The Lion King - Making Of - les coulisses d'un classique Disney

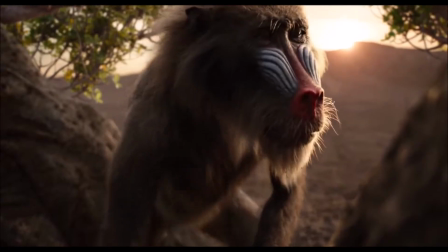0:17 You must take your place in the circle of life.
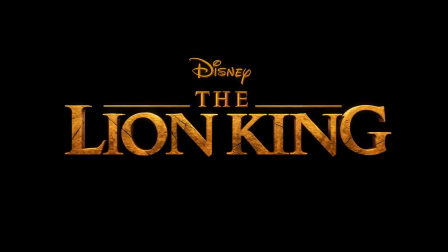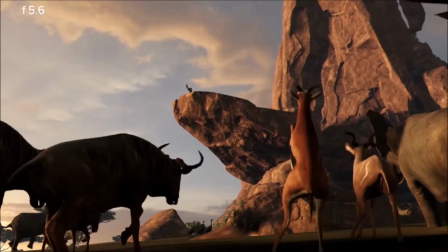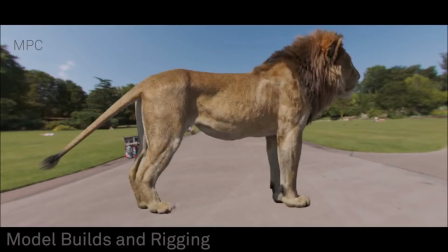0:35 Part of the fun of filmmaking is the innovation and pushing things technically and figuring out how to use new tools and then also creating tools that don't exist to help tell a story.
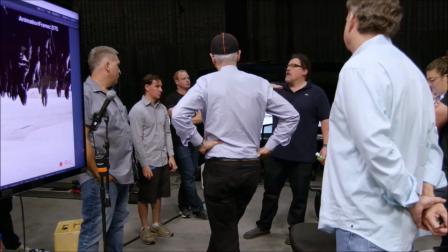0:45 We could tilt the ground play in a certain number of degrees, right? Because it's one thing we could grab. Could we also move Simba's animation and tilt Simba's animation as well?
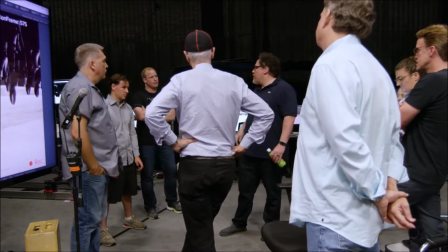0:54 But the buffalo won't. Well, here's the next thing. why don't we tilt the buffalo too? They may not be cresting properly, but they'll follow the terrain.
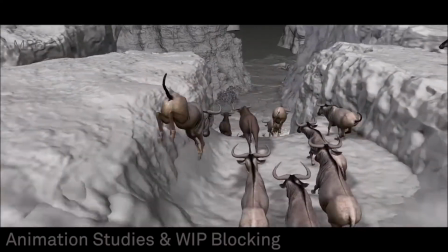1:02 And now we had available to us a technology that can actually present these characters as if they were real living animals.
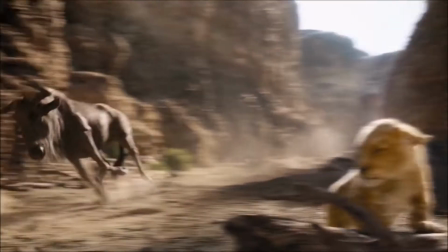1:09 And for me, that's a challenge, but it's a fun challenge. It's like a puzzle.
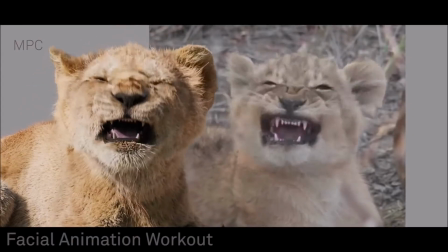1:13 John and the team, they really pushed the envelope on the Jungle Book, but even the envelope that they were pushing then is very different from what we're doing now.
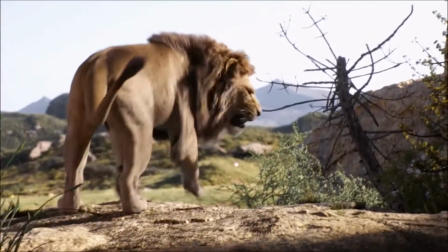1:22 And we've been able to find some ways of making it even better to be able to tell this story since we don't have a human character we're only dealing with animals and we need to deal with it in a
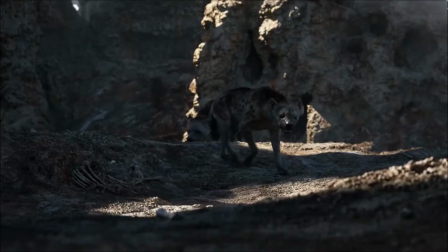1:32 photorealistic way well look at this
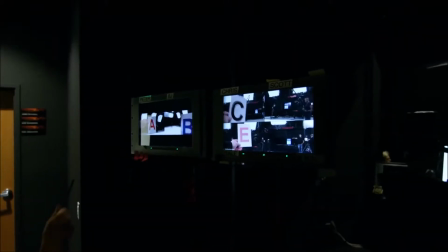1:36 what we did on Jungle Book is we had people in their traditional ADR recording sessions and that was great but what you find is that they just have their script and they tend to look
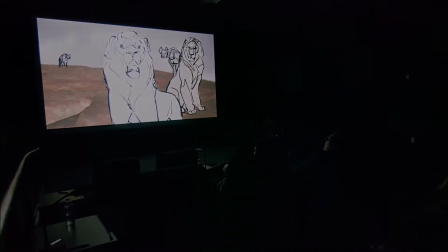1:49 down at their script and look back up at the monitor and look down at their script John came up with this concept of having actors actually
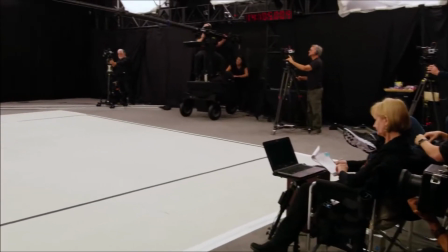1:57 interact in a volume. So he called it Black Box Theatre, which is essentially a big black room with six reference cameras. People as invisible as possible so the actors can really feel like they're by themselves and actually engaging.
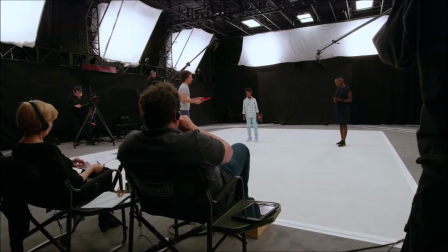2:09 And that way you get winks, looks, distance. You know, we had a hard time in ADR with people not understanding that they need to shout or whisper.
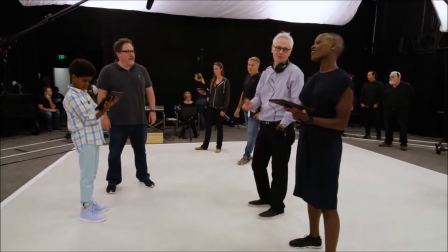2:18 It's much easier when you have the people to bounce off of.
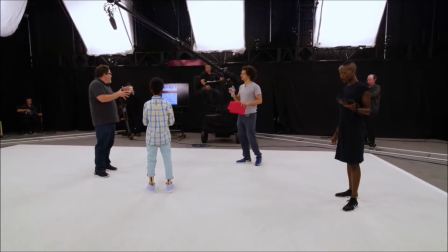2:21 Start with complete freedom, and if I need to make adjustments to limit movement or something, we'll figure out what's well we'll do that if we go on.
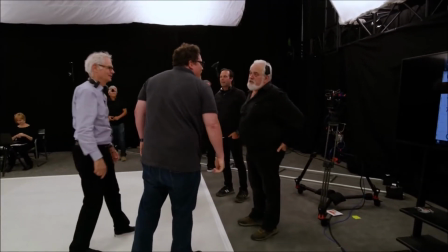2:29 I was trying to pursue an approach that made this film feel less like an animated movie, more like a live-action film. And not just a live-action film, but a live-action film in the way that I'm used to photographing it.
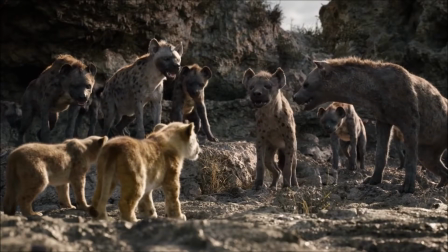2:46 Did you hear that? The future kid! Do it again.
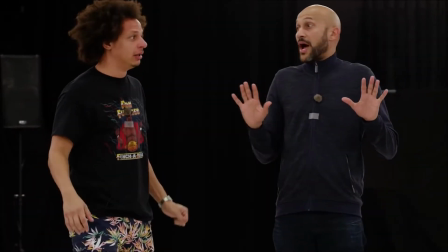2:51 Do it again, yeah, yeah. Oh, guys, everybody, whoa, hold on.
I like when there's some naturalism.
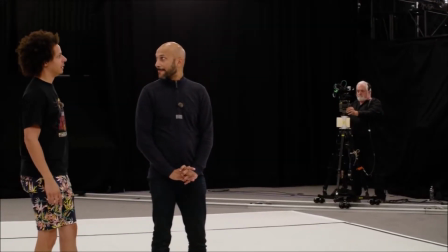2:57 I like when there's some discovery. I think that spark helps make it feel real.
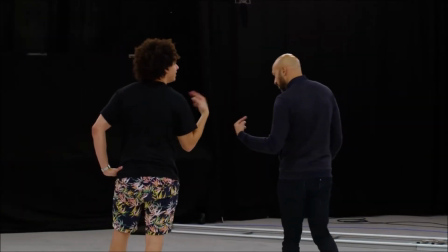3:02 This feels good. This is us. Yeah, I like this. This is wonderful. Much better.
Especially with the hyenas.
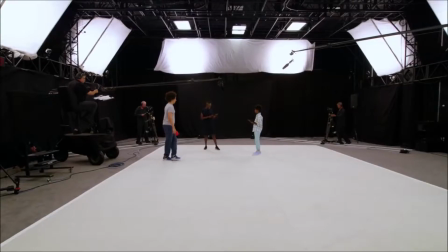3:09 We wanted to get their performance together as much as possible.
Hyenas and lions have been at war since the beginning of time.
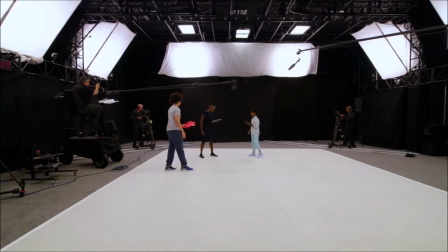3:17 but Mufasa's bloodline ends here.
I tried to get all my information from the script,
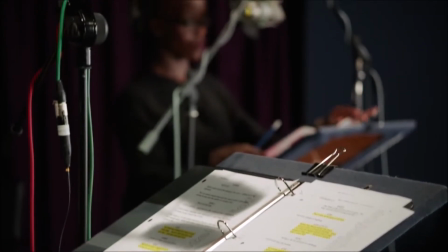3:24 so I went through it and I got little hints, like Shenzi has a few lines where you can get an idea, okay, people respect her,
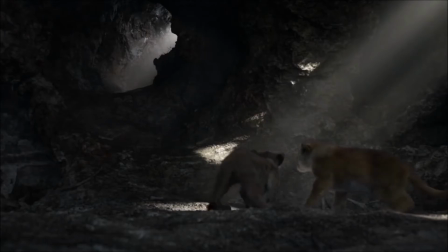3:31 she's somebody, people are scared of her, she enters the room and everybody's quiet. Jon Favreau and I were discussing how the character's gonna work and how you're gonna interact with the other hyenas, and then he started playing back some of the sound that Florence had provided.
I'm the queen of the rock!
And I'm like, oh, no, I got it. I got it. I'm scared of her.
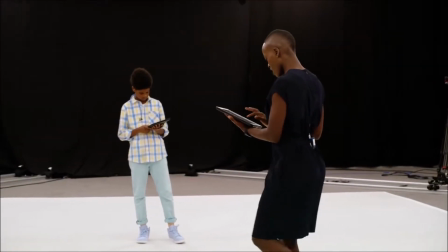3:53 That was fun, because then we could also be physical, and we could walk around, and we can look at each other, and you could try out different things. Especially compared to, like, kind of regular animation voiceover, where you're just standing in front of a microphone. This gives you the freedom to really get it in your body.
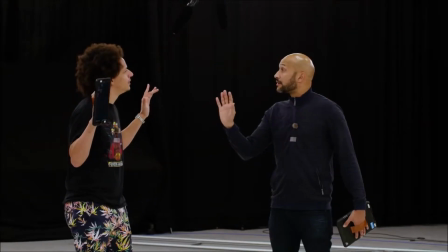4:07 It was nice to be more physical.
You and I are not going down there. Neither of us are going down there.
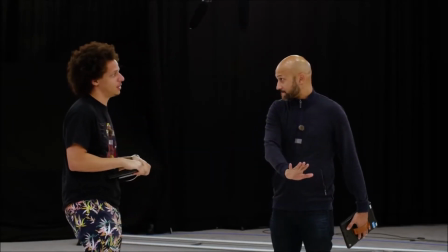4:12 Oh, OK. OK, neither of us are going down there. Yes. Right? OK. We both agree that Simba's dead.
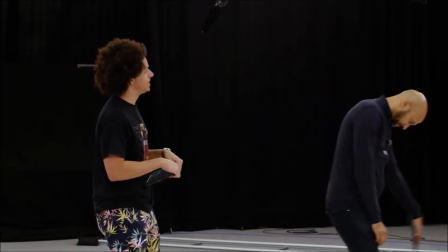4:20 Wow. We can't be for sure. Simba is dead. That's all she ever has to know.